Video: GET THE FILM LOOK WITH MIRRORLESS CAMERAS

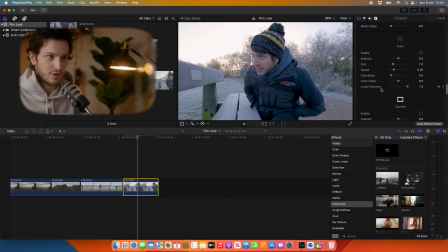8:15 And then we're getting towards my favourite part, which is the grain. And you can turn on the film grain and increase the intensity and the size of your grain, the speed in which it is moving. And I think that just adds so much to the image.
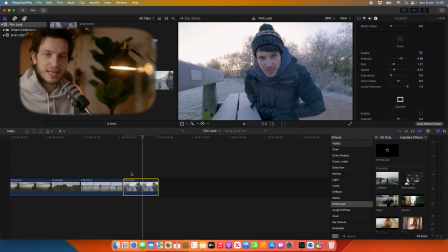8:31 I don't know what it is about grain, but it helps it feel like it was shot on film a little bit more, because when you're filming on mirrorless cameras now, they're filming such a high quality image in 4K and even 6 or 8K now sometimes. The image looks so sharp. And what film grain does is it just helps mellow that out a little bit, because when it is so sharp, it can look digital. And I kind of prefer that softer filmic looking image. And adding some film grain really helps to do that. So I do tend to, I might sometimes go a little bit too heavy on the grain, but I really like it.
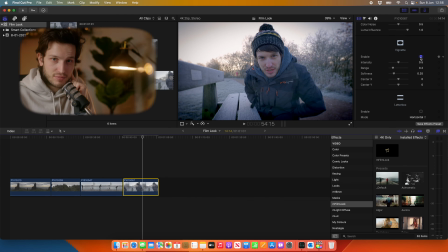9:09 We do get a vignette. That's a vignette. Everyone knows what a vignette is, but you can change that.
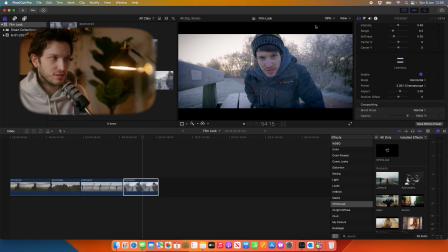9:15 We do also get a letterbox feature, which adds those black bars at the top and the bottom of the image, and you can change the size of these. So you could go for a CinemaScope one, which is almost emulating a anamorphic style film,
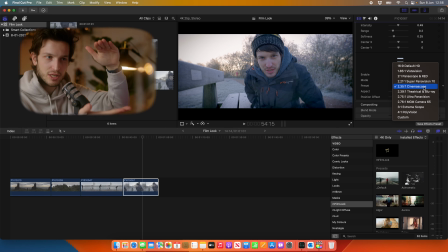9:29 because if you're aware of an anamorphic lens, what you have to do is squeeze the image because it stretches it out and shoots even wider than a normal lens. I'm not going to go into anamorphic now, but when you de-squeeze it, that's why you end up with the black bars at the top and the bottom. And this almost helps emulate that a little bit.
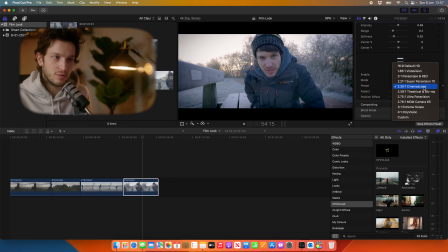9:47 And it creates that widescreen look that we relate to cinema and cinematic. And you can change the size of these, so you could go to Vista Vision and it's a little bit less, and just do whatever you want with these.
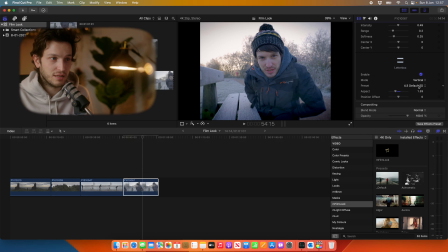10:02 If you wanted to, you can put them on the sides. I do really like using CinemaScope. I think that does help it look more, I don't want to say it again, cinematic.
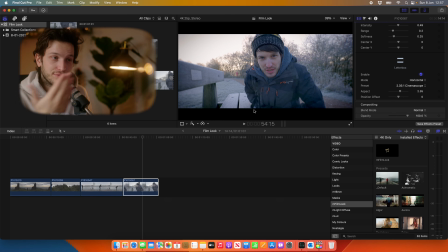10:13 But when you add in other things like flares, which we're going to go and talk about in a second, if we turn on flare, you can see it gives us this flare here. So in this shot, a flare isn't really going to work, because if we put it where the sun is,
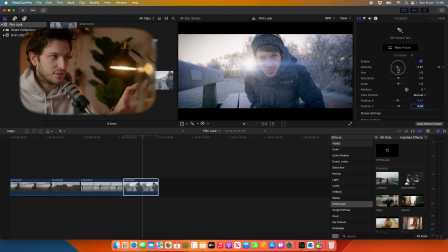10:28 I suppose it does work a little bit, because you would get a flare with an anamorphic lens, for example, shooting directly into the sun. But what you can do is change the intensity of it and the hue. So if you wanted to go to a more anamorphic-y style blue flare, you can do that.
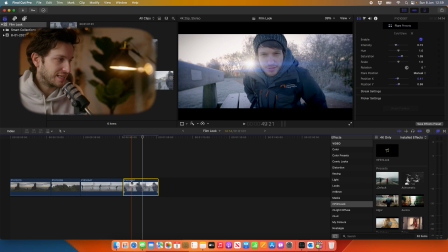10:46 You can add in some more saturation to your flare. And what that does is it creates that flare around the highlight.
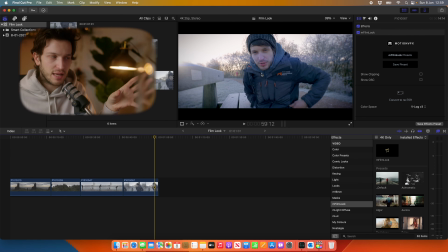10:53 You need to be careful when you're using the flare and be creative with how you're using it, and maybe just be a little bit more subtle with it by using it off screen like that. But again, this shot shooting directly into the sun, if I then block it, the flare wouldn't be there in real life.
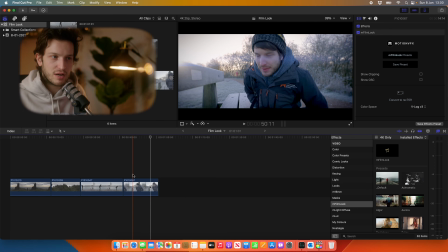11:11 So you have to be careful with it. But what you can do is, if you're moving around, you can then keyframe that flare to follow a window, for example, in the background, or follow the sun, whatever you want to do. Just be nice and creative with it. And it just helps add that look that you might be after with your video.
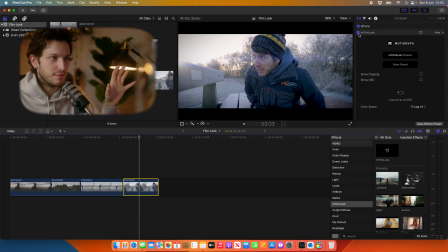11:29 I really, really like it. And if we then turn off mFilm look, that's what we started off like.
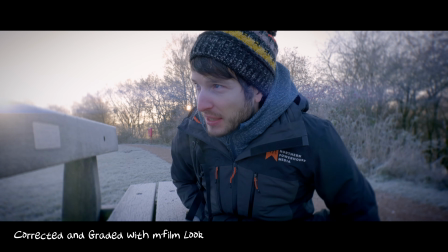11:35 That's how we ended up. And it just looks so good. It just has that cinematic, filmic quality to it. And that's what I really like.
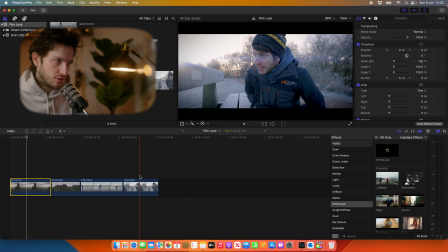11:43 This clip here is, I've gone a little bit overboard on it with the grain and the flare, because I was just trying to show you what you can do with it.
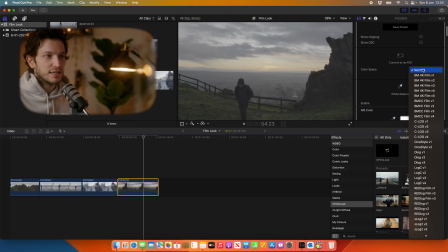11:52 So I'm going to go and edit this clip now. I'm going to bring this over here. Again, I'm going to go down to the Vlog 3.
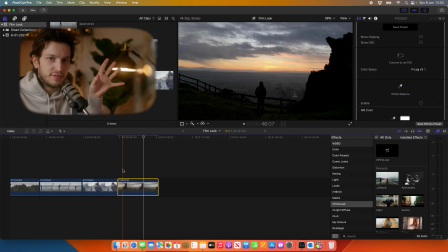11:58 This shot is a little bit different, because there's a lot of dynamic range going on here, because it is shooting the sunrise. It's shooting directly towards the sun that is about to rise. And there's a lot of color in the sky. So that is what I was trying to capture. I set the camera specifically to shoot the sky,
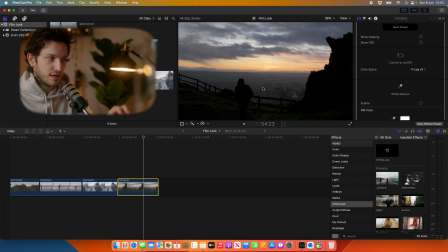12:15 which is creating this almost like silhouette effect of me looking out towards the sunrise. I'm going to leave all of these basic adjustments as they are.
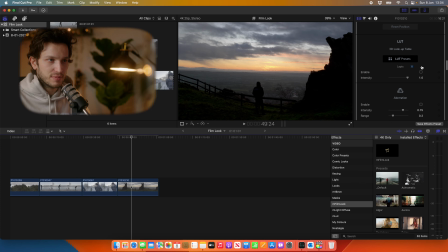12:24 I'm not going to touch those for this clip. I'm going to go back to my LUT. So I'm going to choose a LUT that works well. We'll go for milestone. If we turn that on and off, that is where we started. That's where we ended up. So we're getting there already. We've not made a huge amount of changes to that. All we've done is add on a Rec 709 LUT and a color grade LUT. And I do pretty much like that as it is.
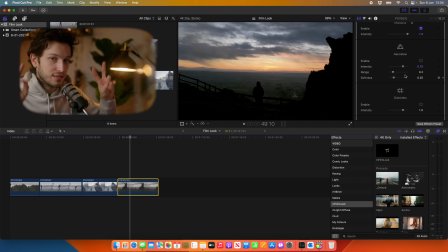12:52 But if we wanted to make it just look a little bit more cinematic, we can then add in some aberration. It just helps soften around the edges of these rocks up here. I always add grain, as I mentioned before, and we turn it on. You can see it in the clouds here. Just nice and subtle. It just adds something to the image.
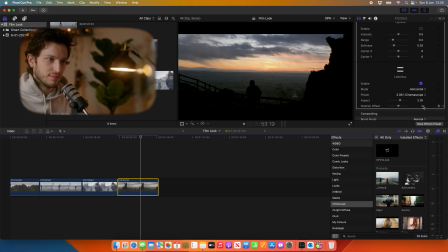13:11 Letterbox, I'm going to turn that on, and I'm going to position the clip. I'm going to cut off a little bit of the sky, just because it's very samey at the top.
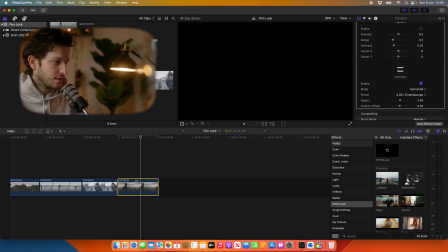13:21 I'm going to lift it up to around about there. I really, really like that.
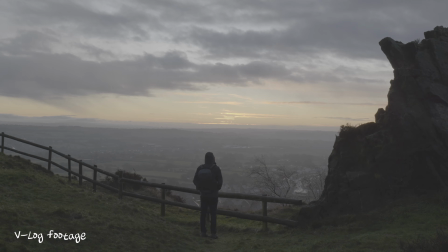13:27 And just by making simple changes using this plugin,
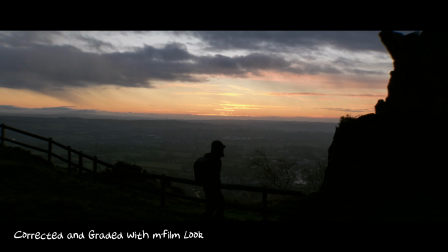13:32 it just helps you create a much more enjoyable image to look at.
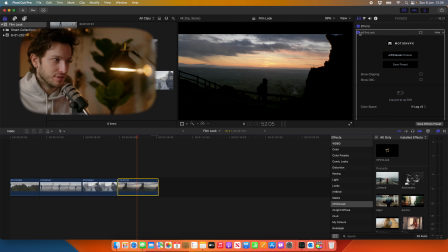13:38 I have so much fun with this plugin. I really do. I spend hours just messing around with clips. There is so much you can do that I've literally just skimmed the surface with this little tutorial, but highly recommend it. Just go and have fun with it. It's not cheap. It's about 150 quid, but it is so worth it, and you will have so much fun with it. And it just helps making videos even more fun than it already is. I love making videos. This again just adds something extra to it because it's so fun to use.
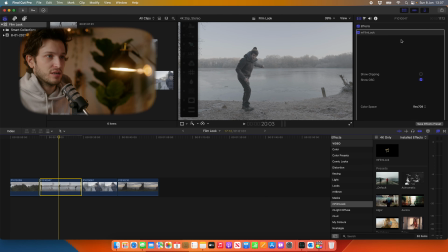14:10 Genuinely love it. Let's just do one more clip very quickly. Drag on the plugin, turn off on-screen controls.
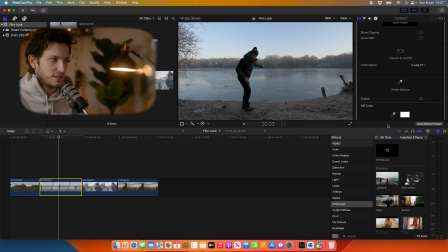14:17 I'm going to go down to Vlog V3. This is how quick you can get a great looking image.
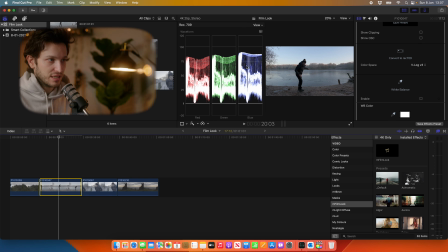14:23 Just check your colors on here. I'm going to leave them around there. I want to keep the color in the sky. If I raised my highlights, for example, we don't want to lose that color. We start to lose the detail in the sky. It goes very white. That's where it starts to clip, which is why you want to keep it below 100.
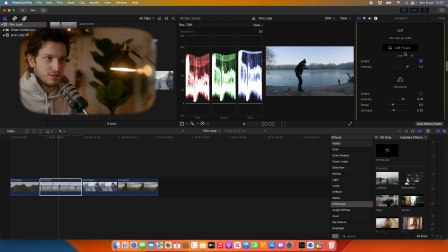14:41 So I'm just going to leave it around about there. It's used lapis again, but I'm going to go and choose my own. Let's just choose that one. I quite like that. It might not be the one that I typically choose.
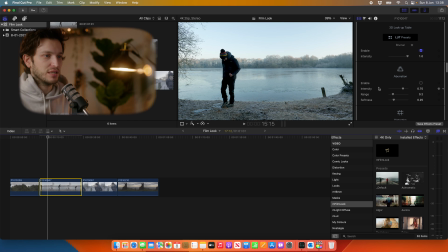14:51 Again, I might spend more time on it if I was going really into detail with it. Add in a little bit of vibration. I'm just going to reduce it because on the tree on the left it looks very intense.
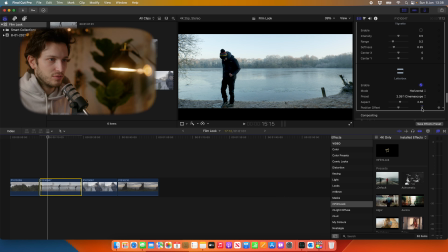15:03 And add in CinemaScope. Look at that instantly.
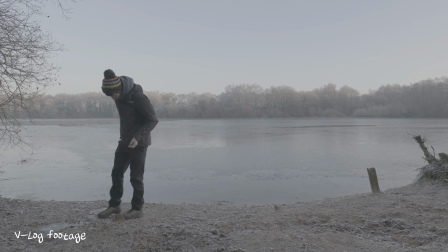15:09 Just looks so good. Obviously there is many more changes you would want to make to this clip.
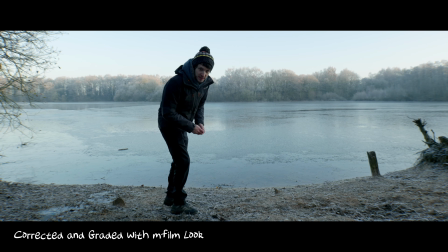15:16 I've just very quickly gone through it to show you what is possible. And if you're making short films, something like this is absolutely brilliant because it just makes it so easy and you can get that desired look very, very quickly. So yeah, that is mFilm Look, probably my favorite plugin to use for video editing at the moment. Go and have a play with it. Let me know what you think. Do you use it already? Let me know in the comments below. Don't forget to hit subscribe and give this video a thumbs up. And yeah, I'll see you in the next video.